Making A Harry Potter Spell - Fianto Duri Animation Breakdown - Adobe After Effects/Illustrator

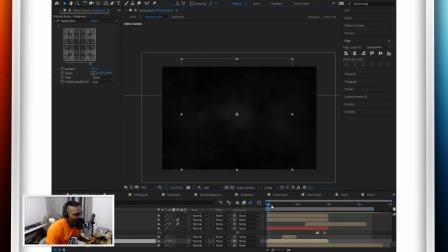4:09 So if I go back, it comes in right at the beginning here, and it's got an audio. I'll talk about the audio later on, right? But it comes in, you can see it very faint there. Face is having a nightmare. Oh, Michelle, it's coming out here. That's that.
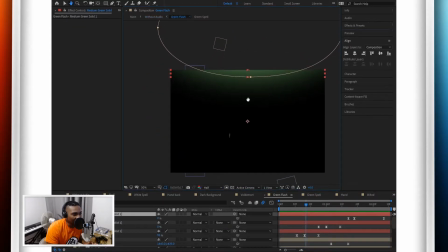4:28 Green flashes. Okay, so in Harry Potter, the Death Eaters cast this spell. It's like a green spell. Shoots up, puts this symbol in the air. This is that. So this, it consists of, well, I'll show you what it is anyway.
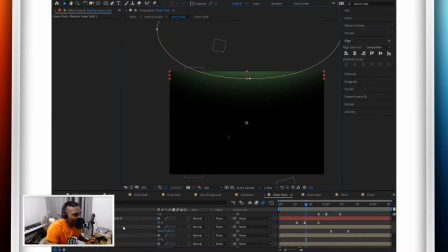4:42 If I cross that off, this light glow layers. So this is the spell that's being casted.
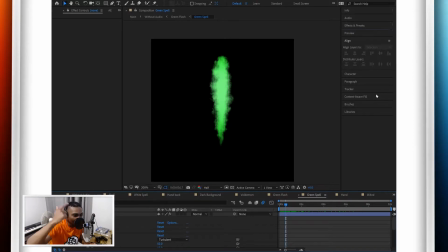4:48 It just goes pew, pew, pew, three of them, one foreground, one in the background, one sort of in between. It's just a simple shape layer. I'll show you the shape now. Let's take off all the effects. So this is the shape. Very simple. It's like a teardrop, or I don't know what you call this shape.
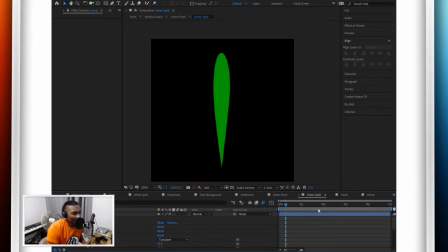5:04 Anyway, this is the shape. What makes it effective is all the effects on after. So I've added a glow. Pow, glowing now, right? So it looks a bit more special. Added blur. Pow, looks like, ooh, more like a spell now.
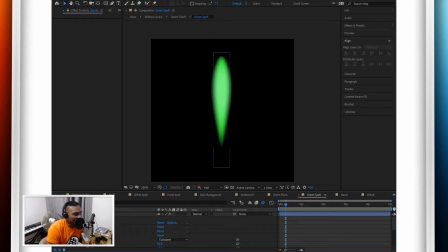5:18 Added a choker. Pow. So what that choker does, you can see if I take that off, the glow's pretty spaced out. It's spreading everywhere. Add a choker in there, condenses it, makes it more concentrated, more powerful. Then the displacer as the wiggle, the motion to make it look more like a spell.
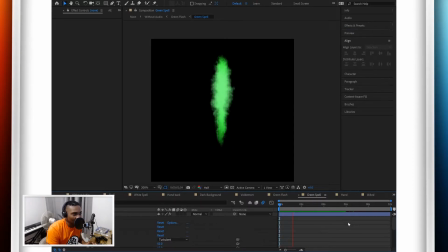5:36 If I play that now, it looks like energy, doesn't it? Wicked, right?
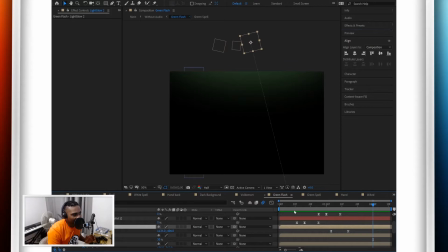5:40 So 3 of these, right? To make it more, well, sell it even more, I added these. You can see at the top, these light glows. So you can imagine the spell being casted up, exploding, goes in this green glow.
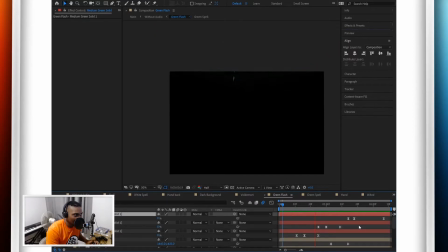5:55 3 of these. If I play it, added those. These are the shape layers.
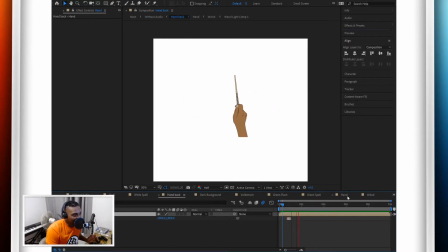6:01 So obviously it talks about the hand. This is the actual hand animation, right? Like that. Fianto Duri, Fianto Duri. That's the hand animation. Go into it a bit more.
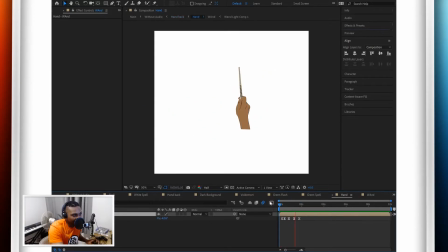6:11 You can see it's just position and rotation keyframes down here. So if I go over it, there you go. Go into more detail here.
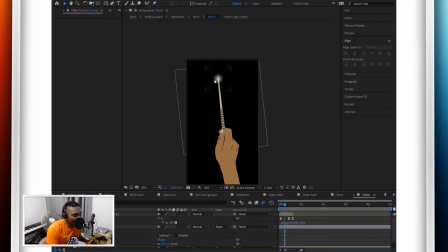6:23 I've also added, you see this here? This is light emitting from the wand as she casts the spell, just to sell it even more. Little glow. There you go. I have added a mask to the wand as well, just to hide it here,
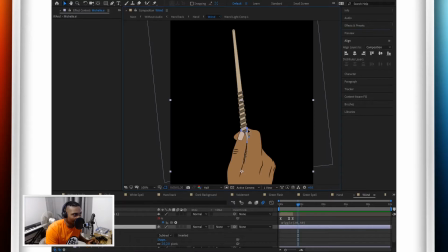6:39 because obviously the foam is going over and the index finger is going behind. So that's how I've done that.
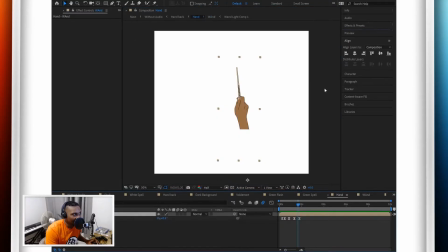6:45 It's just a mask. Now I've attached them as well, just so they stay connected here in the same layer, so they're moving together.
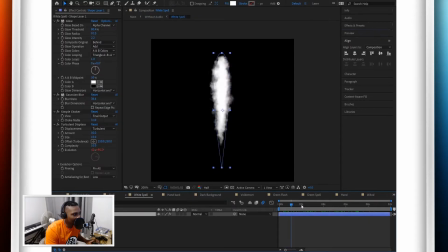6:54 Wicked, hand done. White spell. This is the spell which Michelle does. It's this exactly the same as the green one, so I'm not going to go into it, but it's white instead of green.
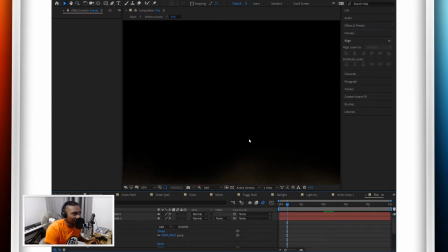7:05 Wicked. Fire. Okay, so this, I really like this.
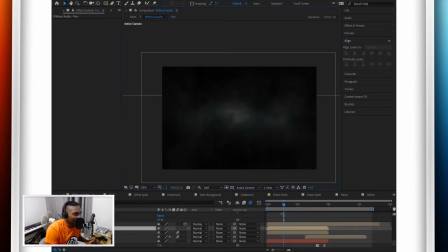7:10 Basically, in the, if I go back, you can see here, there's some embers, right?
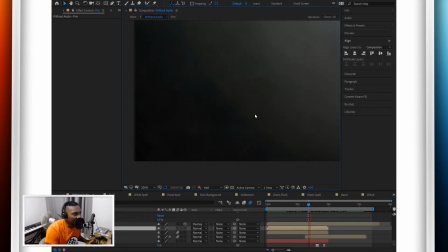7:17 You can see some, like some fire embers. So I ended up using that instead, but originally I had this in mind.
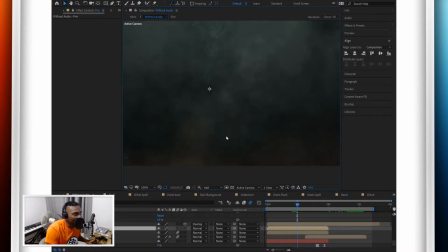7:26 So it was like a fire, well, the combination actually. So you can see the fire and also these embers, because if you can imagine, they're in some sort of village or town and everything's burning because this Death Eater's coming and they're casting the spell,
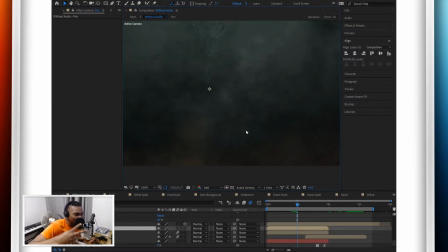7:38 like the scene from the 4th one where they've gone to that match and the Death Eaters have come and started burning everything, kind of like that. But I decided that this fire wasn't necessary, just the embers were cool. Skull. So this is the Death Eater symbol.
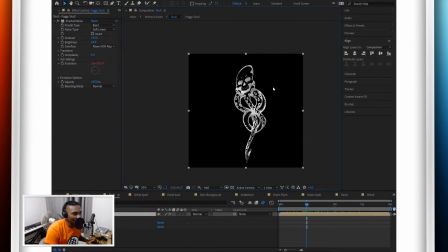7:53 I don't know what it's called. I'm not that much of a nerd, right? This is just a simple effect.
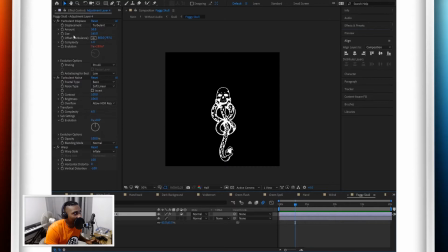7:58 Wiggle effect. Warp to make it stretch up like that. And also turbulent displays and turbulent noise, which gives it, so if I go in, you know, it's got some motion.
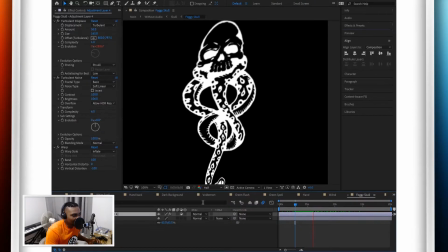8:13 It's really cool.
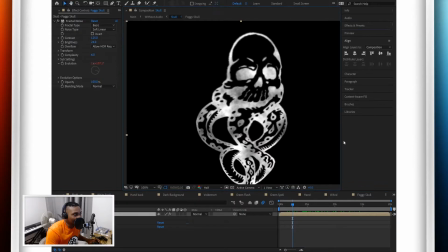8:14 Added some fractal noise just to make it look like it's in the cloud. So if I turn it off here, why, you see that? Yeah, wicked. Let's move on. So black solid, what is this?
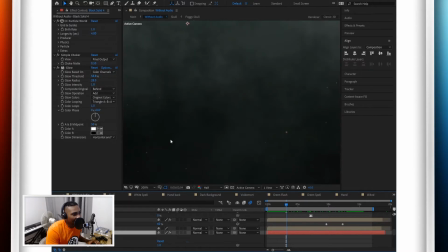8:31 This is, so this is the embers, right? This is a big thing, right? So one thing that I don't do, which I should do, is name my layers. This is because when I do stuff like this, I'm not sure what it is, because I've just left it as a default. It says black solid 4. What is black solid 4? I don't know, unless I, you know, hide it and make it reappear so I can figure out what it is. If you're going to start some sort of graphic design work or anything like that, it's really good practice to name them. Don't follow my structure, okay? I just wing it, what I do. So going back into it, you've got the mist.
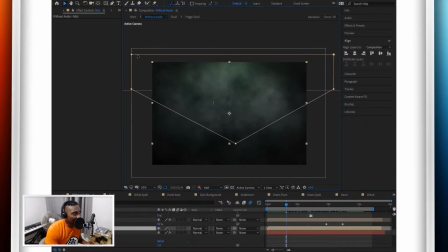9:13 So the mist is just, you can see where I've done it. You see here, this shape here, this is the mist. Well, at the top anyway. Sells the effect even more. Keep going.
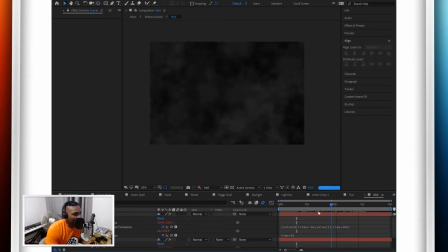9:23 I won't dwell in it too much. That, if I go into it actually, just to tell you what it is, this is fractal noise, okay? Added, well, you can see there's basically, yeah, this is one of the basics in After Effects.
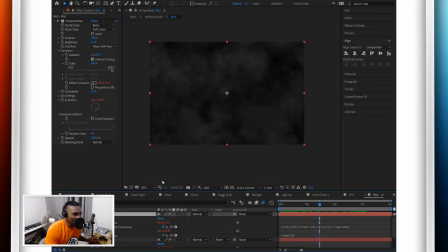9:39 You just, you know, YouTube it, you figure out how to do it. Don't worry about it too much. There's mist there, yeah. Cloud, some more.
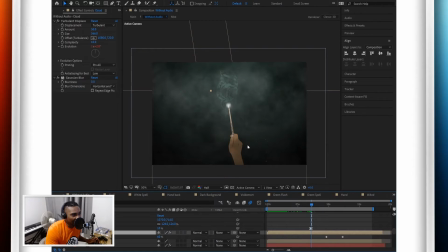9:46 It's very faint, it's dark. You can see the hand. Look at the hand. Look at the hand.
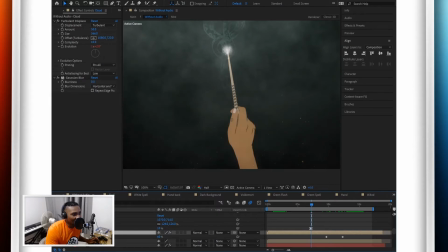9:51 Gone. There. Gone. There. Atmospheric. Added that on. Go into it.
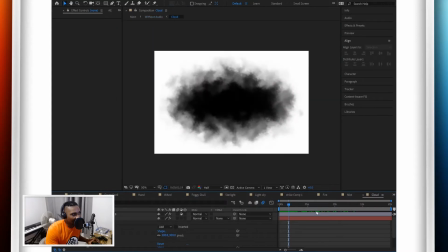9:57 You can see what it is. That's what it is. Adds atmosphere.
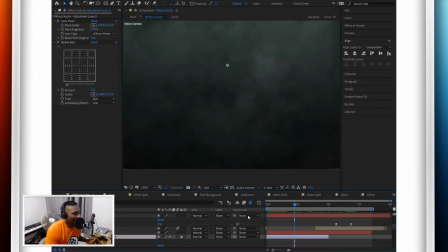10:03 Cool. Go back. What is this adjustment layer? This is a lens flare. So as she's casting the spell, turn it on. Light is emitting from the wand, but where is it?
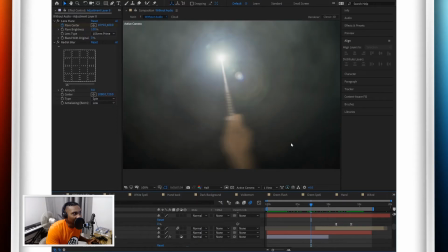10:16 Where is it? Where? Ah, there it is. Boom. Lens flare.
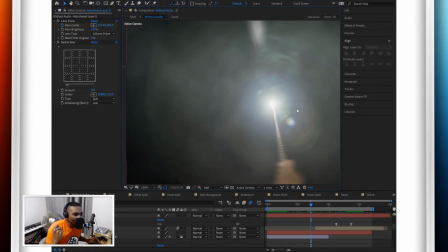10:22 Spell is so powerful. It's emitting light. It's blinding you. It's blurring the screen. Blah blah blah blah. Lens flare. Added it on. I can turn it off. Not as effective.
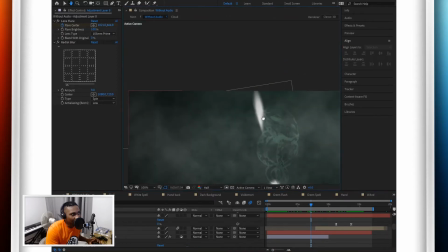10:32 Turn it on. Boom, boom, boom, boom. You can see up here as well. That spell coming out right there.
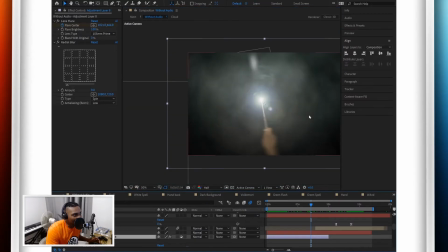10:38 When phew. Also added a blur to it because if you have a look at this, it's very.
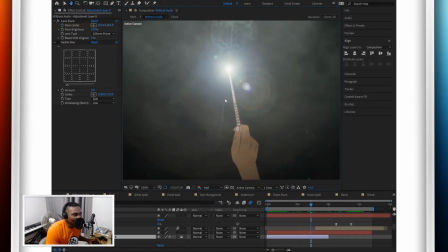10:44 I mean, it's lit up, but it's not. You know, it's not punchy like a Lumos, right? This Fianto Duri Lumos, Fianto Duri Lumos, punchier.
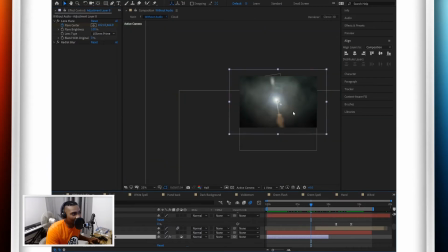10:59 Okay, let's keep going. So this black solid, again, not named it.
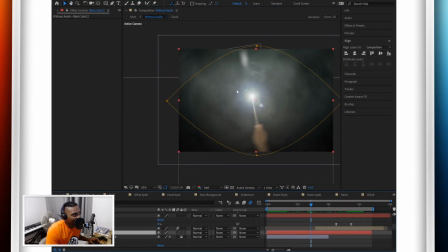11:04 This is this vignette, so you can see how it's darker around the edges. This is what this black solid does. It's just a mask that I've put around it, so it would be all around. If I went like this, inverted, you can see if I invert it, it's dark now.
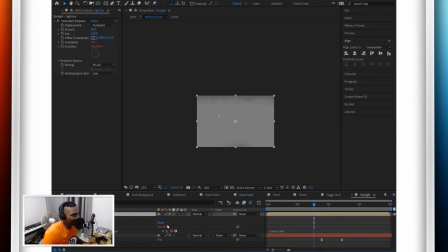11:19 Take it out, it's only dark around the edges. Wicked. Starlight, this is once the spell is cast, it's coming from the sky.
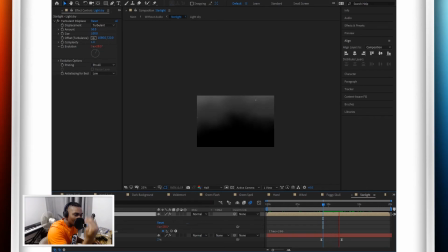11:26 Shape layers, 3 shape layers, drop in to make it look like the energy of the Fianto Duri spell.
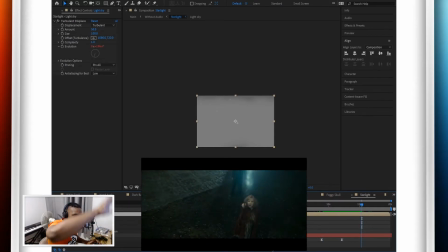11:33 It's that spelling like last one that's covering everything, protecting from the ultimate and the bad guys. So this is what this spell is. Wicked. Go back.
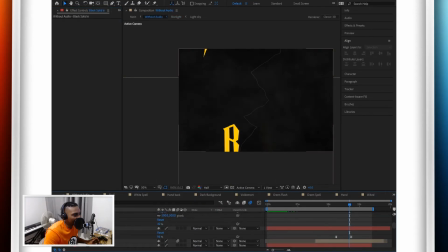11:44 This is basically, so this is transitioning from the intro to sort of the out part, which is just me styling a bit at the end with my name at the end. Blessed, wicked, Harry Potter text style, lightning bolt, wicked.
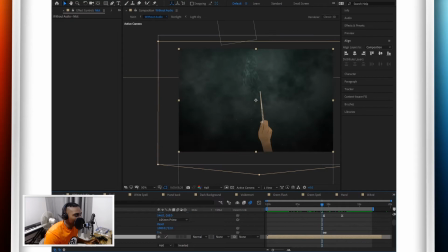12:01 So I'll go into that now, but there's still more. So there's this mist here, same how I did the mist before. This is just covering more of the area. It's in the foreground as well. Blessed. So let's go into blessed now.
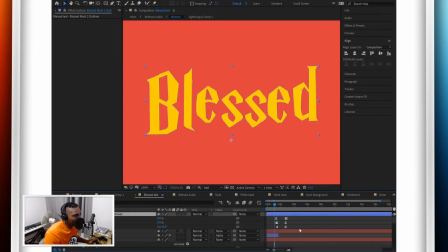12:12 So this blessed is basically, so if I go into the text, this is just some positioning keyframes to move each character up one by one.